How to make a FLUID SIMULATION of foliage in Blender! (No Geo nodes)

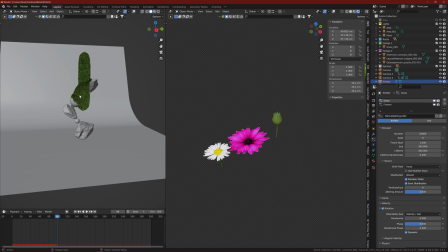Yeah, so I wanted to, you know, I wanted to do the flowers pretty small
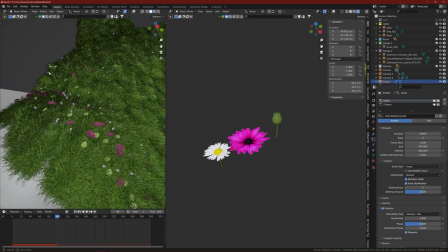and pretty random.
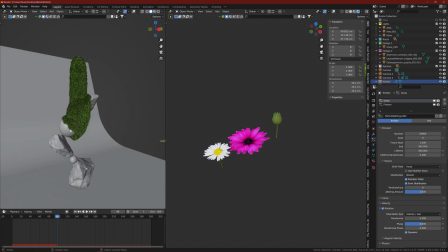So yeah, and yeah, after I finished with my particle system,
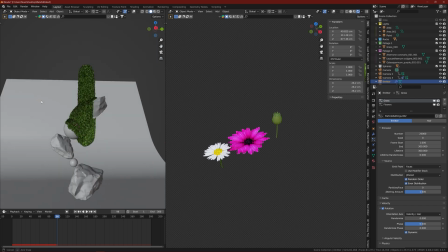I move along to add some cameras. So what I did was
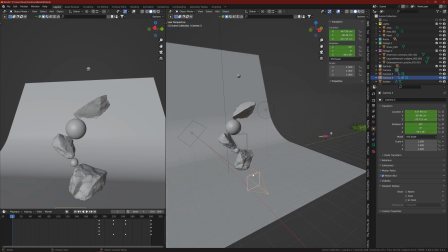I added three cameras. One is the main camera, which is that one.
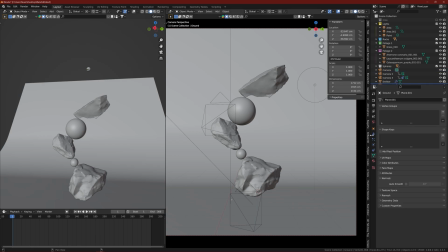And let's, for a second, let's turn off where is my meter?
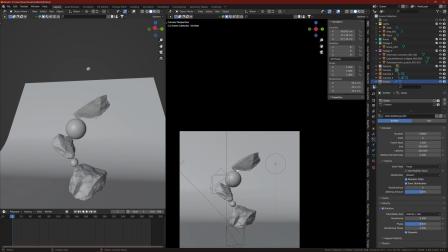Yeah, let's turn off the particle system so things run a little smoother.
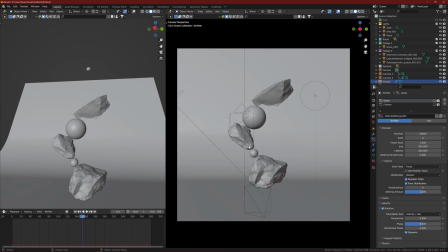So this is the main angle, and I sometimes edit my animation in Premiere Pro.
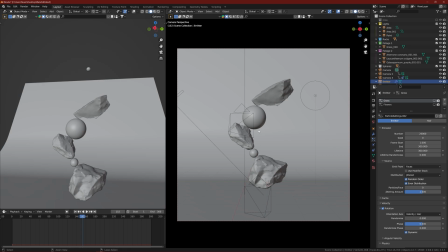For example, in this shot, this main shot, I wanted to start from you know, something like this, and slowly take my camera backwards, you know, to add some effect, drama effect.
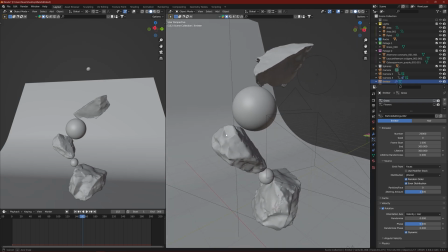I could have done it in Blender, but I didn't thought about it, so I had to do it in Premiere after the fact. And as for
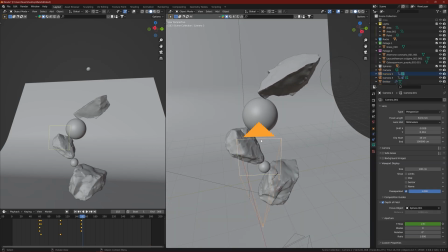the second and third cameras, so the second camera is that one, and this is pretty cool.
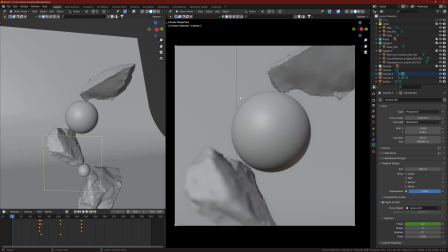I added some depth of field focused on this sphere, and if I play the animation, yeah, this is what happens.
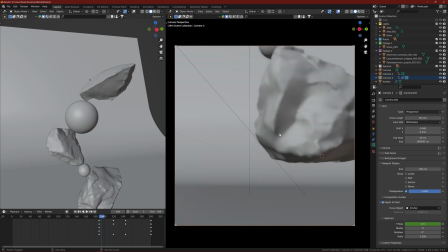So this is the second one, and then the third one is again some, you know, depth of field action, just you know, to add some more realism to the scene, and you know, stuff like this.
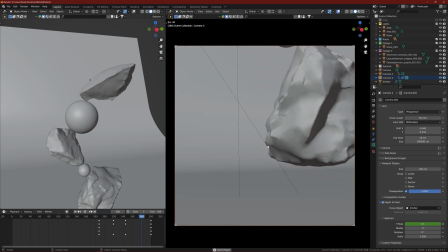And this is the camera, this is the depth of field, the movement, pretty nice.
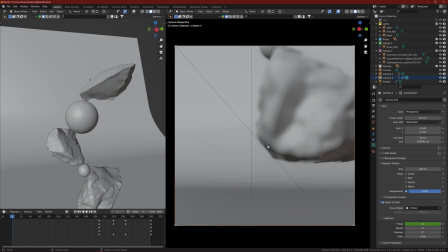I combined all you know, the three cameras in Premiere Pro and created the whole clip.
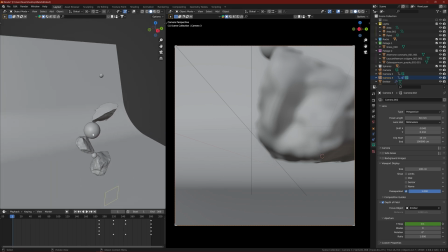And yeah, I mean, this is it. Fairly simple scene. Again, only
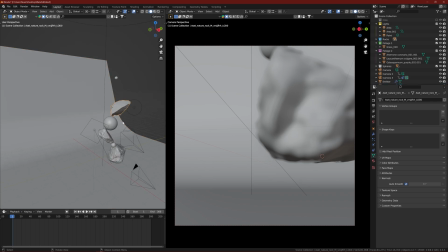a plane, some imported assets from megascans.
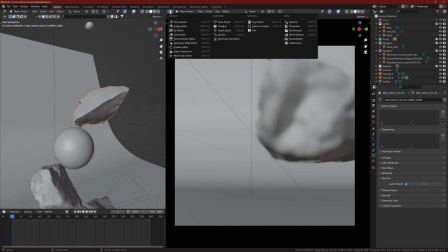Those assets again, those are, let's see,
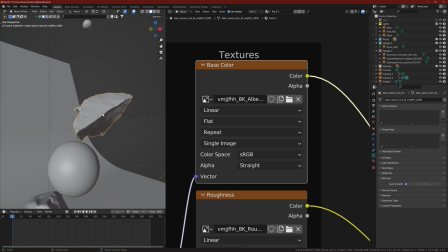those are some really high quality assets, like 8K textures,
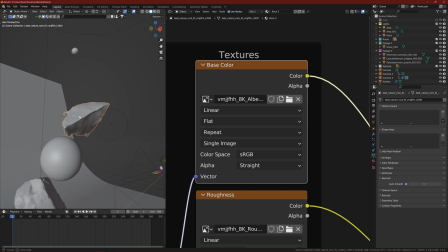pretty heavy, but this is a simple scene, like it doesn't really
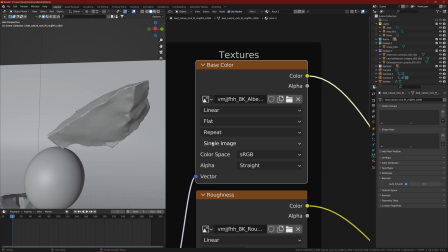tasking for my PC, so this is cool and very,
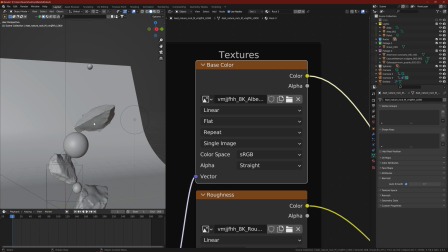you know, sharp and clean looking assets. And you can do whatever you can, you know, do it, pour your grass or whatever you want, particle system on top of any object basically.
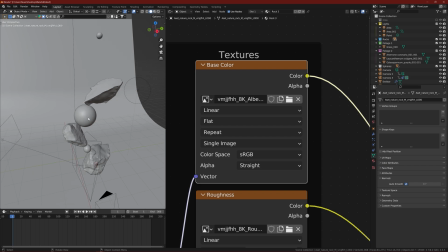So yeah, this is it. Good luck with your attempt doing it,
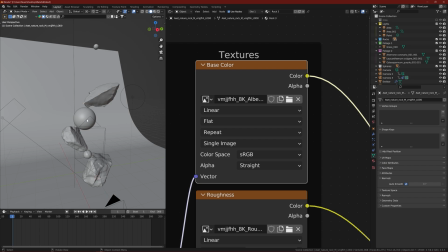and thanks of course for anyone who reached this far. Thank you for watching. You know, make sure you subscribe and like the video, and you know, leave a comment if you want to say anything.
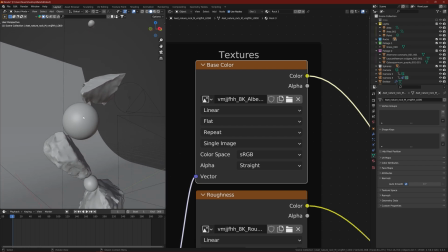That will help me a lot. So thank you guys, bye.